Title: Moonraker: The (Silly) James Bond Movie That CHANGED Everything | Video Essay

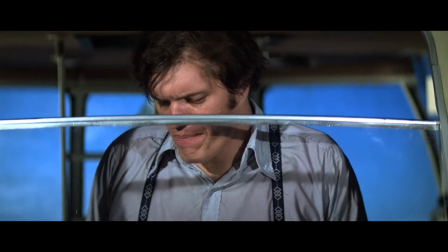(24:08)
If any action scene, like the cable car fight, can't do that, then the film gets it out of the way fairly quickly and never lets it grow tedious.
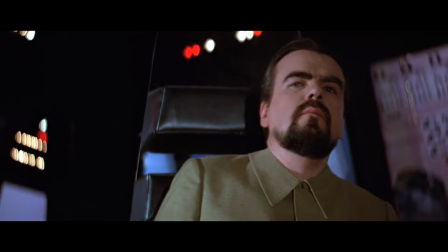(24:15)
In addition, because of the film's pace, combined with the way it gradually grows more absurd until it crescendos with the space station,
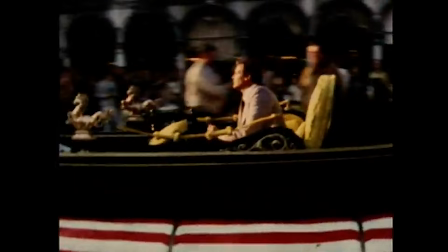(24:23)
enables the viewer to be eased into the preposterousness rather than just thrust into it.
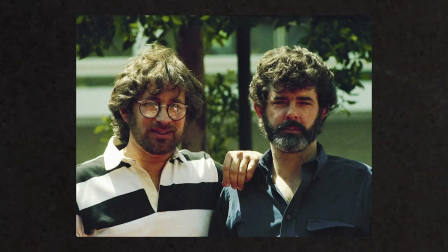(24:28)
Moonraker knows what it is, but more importantly, it knew what the cinematic landscape surrounding it looked like.
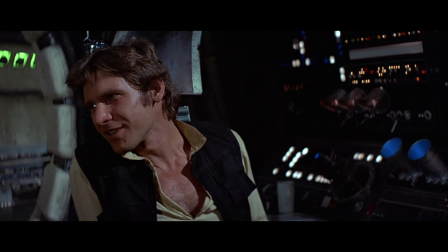(24:35)
Spielberg and Lucas were the biggest names at the box office, sci-fi was the big trendy genre,
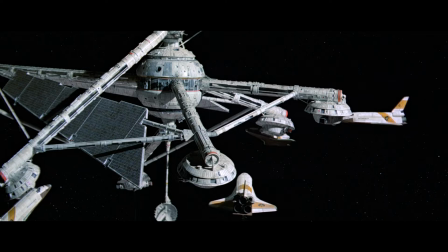(24:41)
and as the Bond franchise seems to always ask, how can it fit into the current landscape?
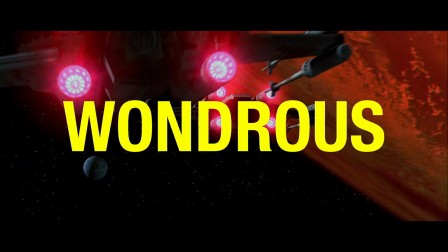(24:46)
Moonraker understands the fun, adventurous, wondrous escapism of Star Wars, of Close Encounters of the Third Kind,
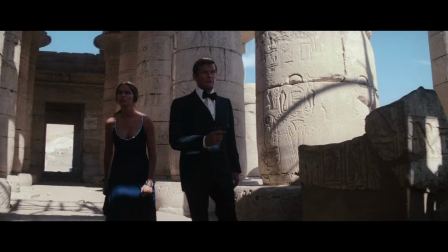(24:53)
both films that came out in 1977, and, at least at the box office, pretty much left the year's Bond entry,
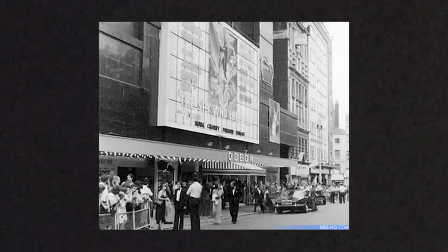(25:01)
The Spy Who Loved Me, in the spacefaring dust when you compare the latter film to either of the former ones.
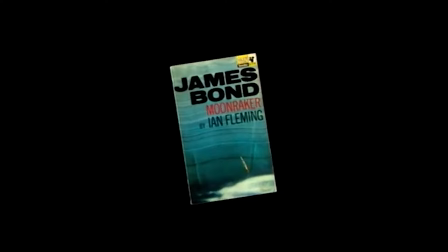(25:07)
The choice to pivot towards sci-fi was made almost instantaneously,
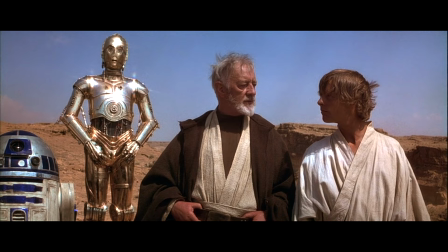(25:12)
and more or less unanimously among the decision makers at Eon Productions after Star Wars cleaned house. Hell, they even went into talks with Steven Spielberg early in pre-production for him to direct the film. Eon quickly went in a different direction, though, because having Spielberg direct the film would have undermined the very reason he was approached.
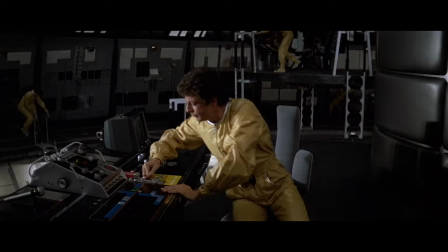(25:33)
To have Bond get to where Spielberg is blockbuster-wise,
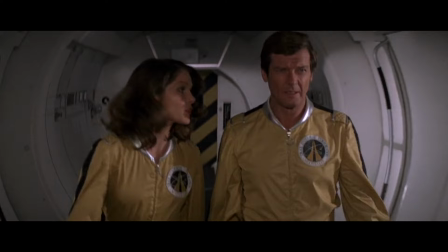(25:36)
not have Spielberg eclipse Bond by making what would have almost certainly been the biggest film in the series.
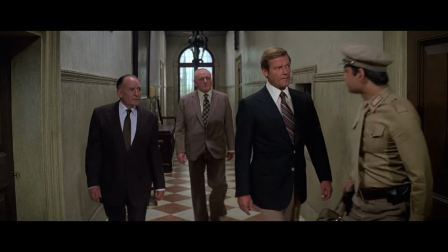(25:42)
But in the process of following the leader, Moonraker manages to do its own thing with sci-fi.
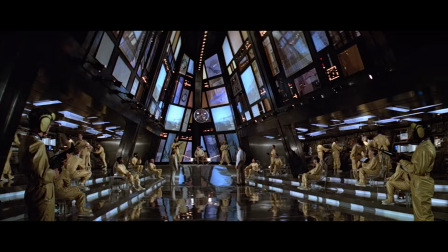(25:48)
It isn't just made fun of because of its more ridiculous moments, though it certainly revels in those,
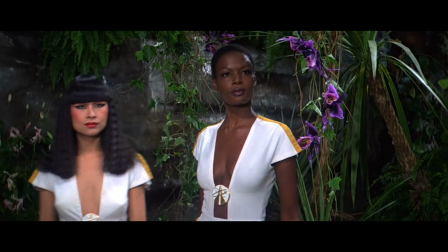(25:53)
because it really does play into the spectacle of sci-fi, and Bond, in a new way. Lewis Gilbert knew what he was doing when he chose to set Drax's hidden Aztec lair in the temples of Tikal in Guatemala,
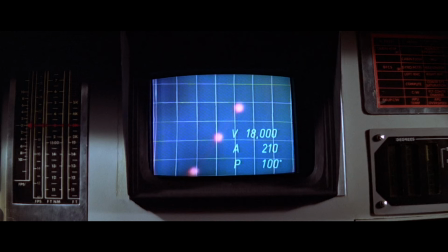(26:05)
the same temples that were used to portray Yavin 4 in Star Wars. Hell, fast forward to the climax of the film,
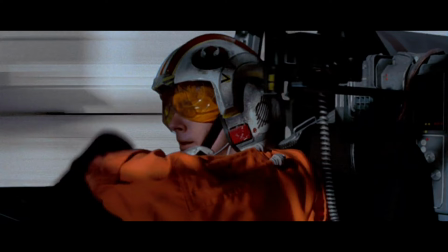(26:11)
and Bond destroying the last of Drax's poison-spewing globes just flat out steals the ending of
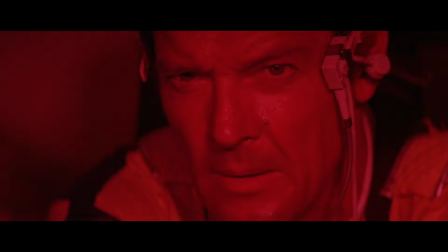(26:16)
Star Wars as well. right down to Bond having to turn off his targeting computer. These are clear homages, and Moonraker isn't even trying to hide it,
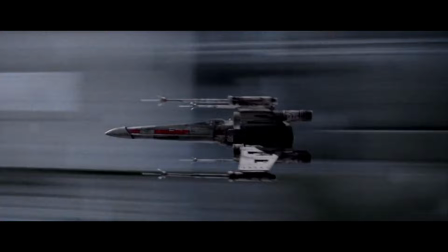(26:27)
but it's also announcing that Bond films can take this direction without compromising their integrity as well.
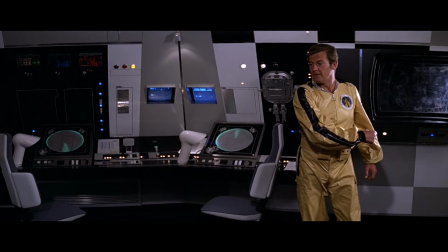(26:33)
It's kind of ironic, then, that Moonraker so often gets cast aside because it's just doing Star Wars,
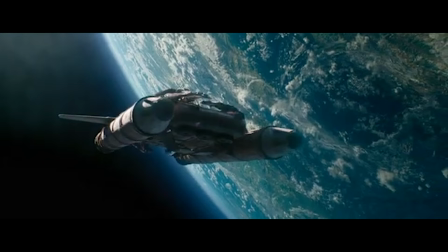(26:40)
considering it created a shorthand in cinema. X went to space, X is the Moonraker of the franchise.
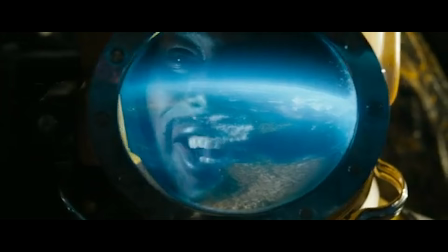(26:46)
Mission Impossible is going to space, the Fast and Furious franchise went to space, F9 is the Moonraker of the Fast and Furious franchise.
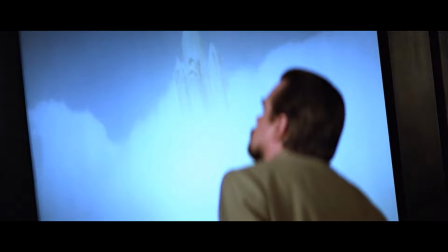(26:54)
Honestly, the reason Moonraker works, and the reason so many other films that attempt to do what it did fail,
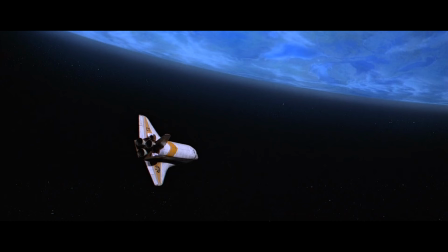(27:00)
I'm looking at you F9, is because it isn't part of the joke. They try to mock the grandiosity they cling to, and therefore,
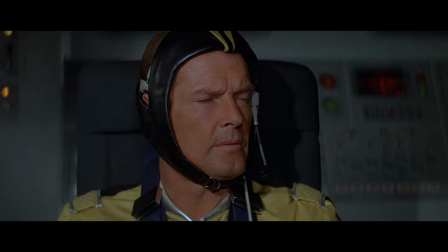(27:09)
we as an audience can't take things seriously, and so the film loses all of its stakes.
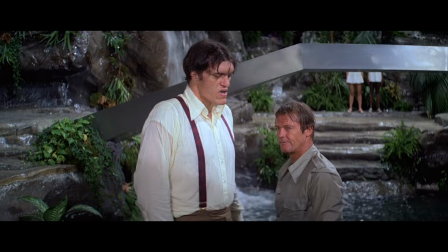(27:16)
Whereas Moonraker doesn't spend half of its runtime pointing out the insane things that are going on.
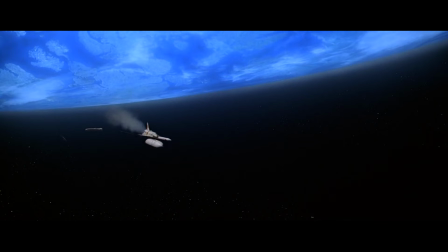(27:22)
It trusts the viewer to comprehend the scope and scale and balances that with real moments of gravity.
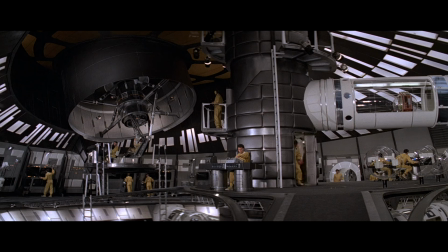(27:29)
Character beats, intimate moments, actual tension and concern for Bond's safety,
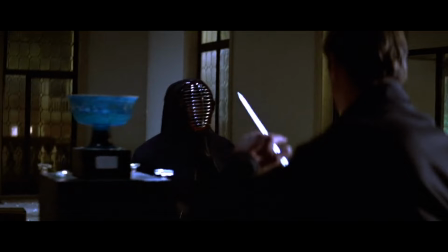(27:34)
where the threat he faces off against feels real, feels like it could succeed.
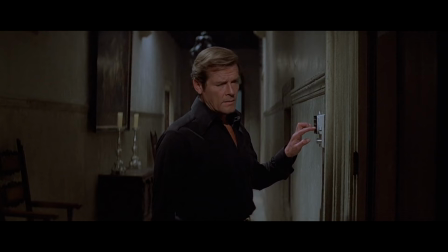(27:39)
Where the film aspires to do more than just feature cartoon characters in a cartoon world doing cartoon things.
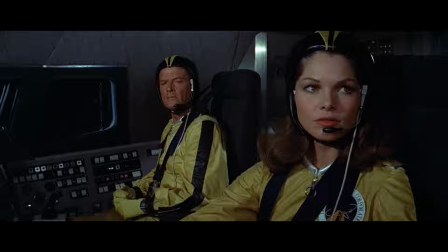(27:45)
Bond going to space is always going to be some level of silly no matter how you spin it.
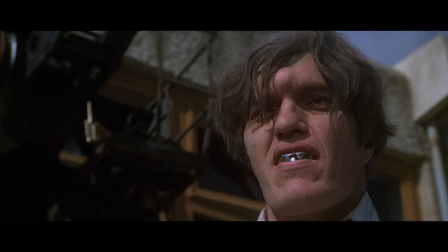(27:50)
Jaws being hired from a hitman hotline and then falling in love, while a sweet character moment is a little silly.
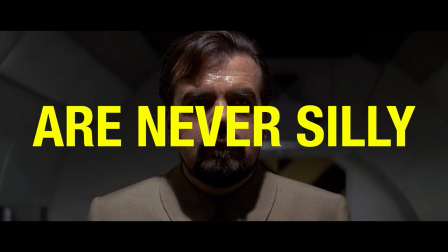(27:56)
But Bond and Drax are never silly.
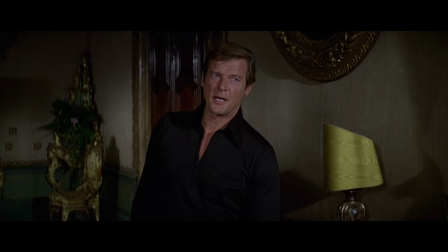(28:00)
Like I said before, Goodhead, her name aside, is far less silly and far more human than most of the Bond women who came before her.